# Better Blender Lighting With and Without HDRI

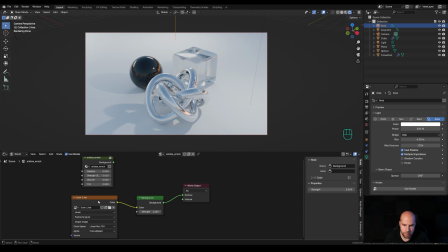[8:16]
By the way, if your HDRI is really large file, which they can be, it will take some time to update here. So you need to be a little bit patient when you're working with these values here.
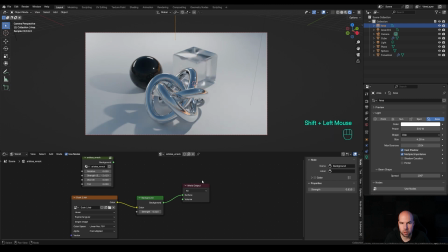[8:28]
So you can just reduce the value, the strength of the texture here, and then, you know, play with the lights as usual,
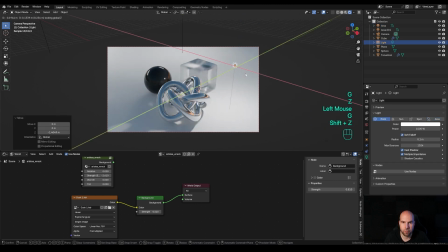[8:36]
you know, move them around, create some nice lighting setups, and generally have much more manual control around how your scene looks. So this is basically how I would approach when you need to use these high reflective, you know, flashy materials, when you have them in your scene and your scene is not like fully built around and you need more reflections. HDRIs are definitely way to go, but just be careful with the light so that it just doesn't fill your scene with light and become flat.
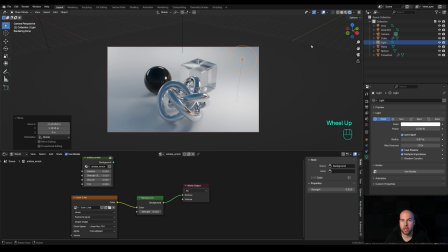[9:05]
So this is definitely one way to go and how to leverage the HDRI, and the results can get pretty realistic, which might be a downside of all of this. Let me explain, because sometimes you want to create the graphics or the artwork that's not realistic at all. You want to have it really stylized.
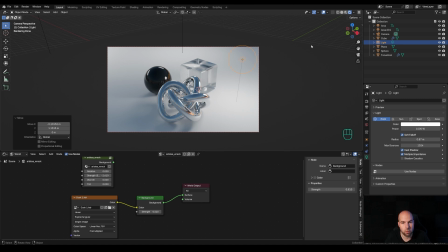[9:23]
You might want to have, you know, much higher control over the colors you're using in your artwork when you're trying to work with a smaller palette. So in cases like that, HDRI can make things a little bit more difficult.
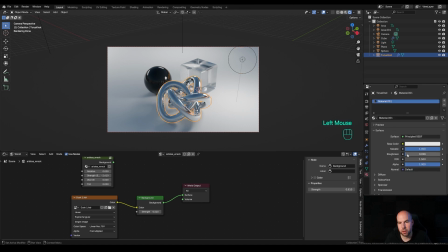[9:37]
So for example, in case that I'm not using, you know, a metallic high reflective material. So let me just, you know, bring this all the way down. Now you can see this is mostly white material.
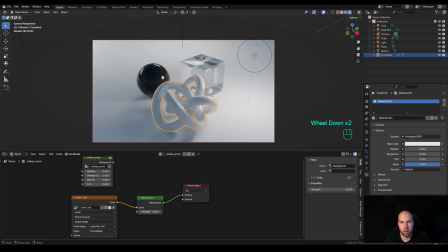[9:48]
Still, there are a lot of reflections and gloss, but a lot of those reflections get overridden by the diffuse color of the material. And now here, let me, you know, change this color to something more, you know, vibrant.
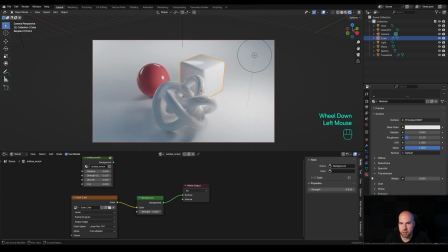[10:02]
And here maybe we don't need to have the transmission in place and just want to use, you know, some subtle
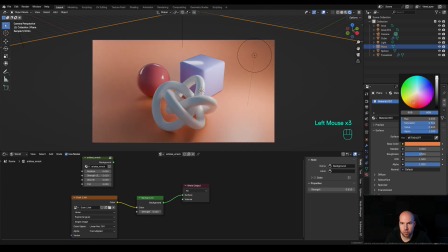[10:09]
color, and, you know, then in combination with some subtle background have, you know, a different kind of artwork. Something you might do for, you know, a brand that have a specific color palette and you want to match, you know, kind of their vibe and their setting.
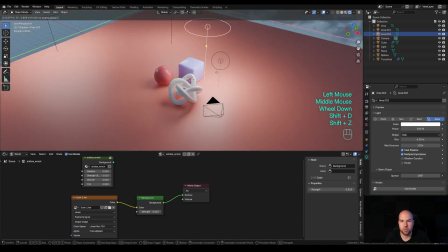[10:25]
So we might want to introduce a little bit, you know, warmer lighting here
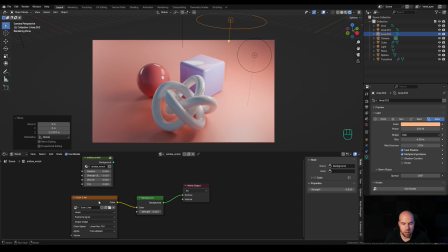[10:32]
and stuff like this. So we're still using the HDRI for our reflections, but as you can see here, we don't benefit too much from those reflections anymore because we don't have those kinds of materials in place.
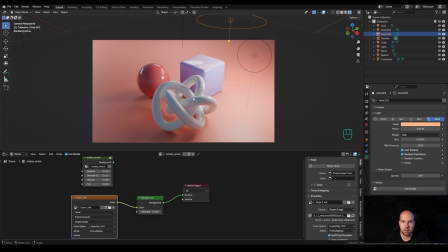[10:48]
But on the other hand, the lighting is a little bit too flat, and I generally find this a little bit, you know, uninteresting.
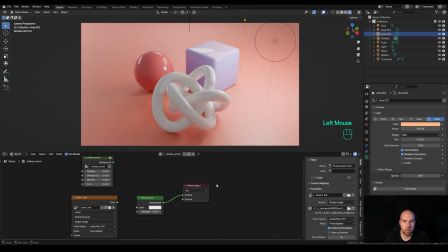[10:55]
So what you can do right here is just unplug the HDRI and use a flat color environment.
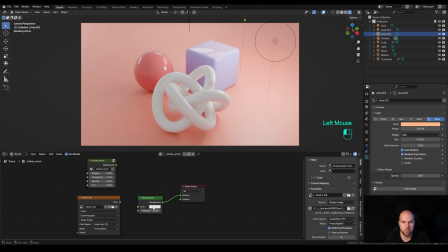[11:03]
So here I would basically go back to strength of one here and use a colored background like that,
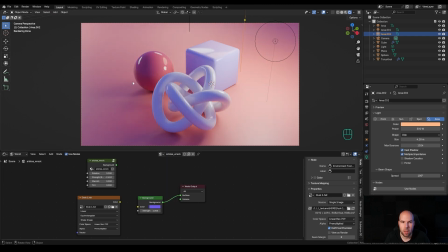[11:12]
and you can immediately get different results and basically fill those shadows with a little bit different color tone and basically stay within the palette.
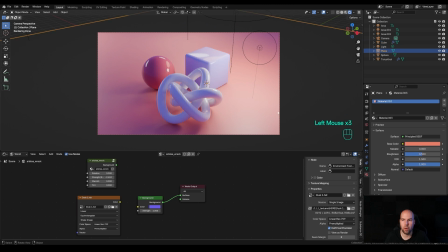[11:21]
Because for example, if, you know, this red color and this, you know, pale blue and this kind of peach color and this violet color were the part of the, you know, brand palette of what you're trying to create, then this would much better match, you know, the other assets that would be created for that brand.
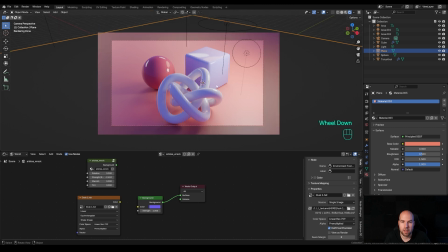[11:38]
So again, you get much more color control over this and it looks much more illustrative, a little bit, you know, a little bit more playful.
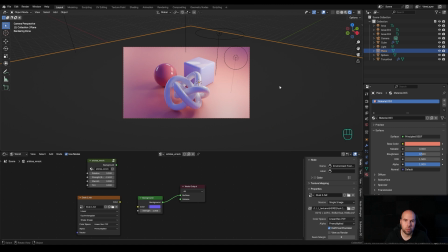[11:46]
And generally for this kind of materials, you know, really reflective but not physically behaving materials, whether it's metallic property or refraction, if you don't have those in place, you might come up better with using a simpler lighting setup like this, you know, with few lights around, because you can still see there are reflections around because we have all of those lights. And what I tend to use when I want these high reflective materials to come to life a little bit more, I just create more lights around and they don't even need to be strong.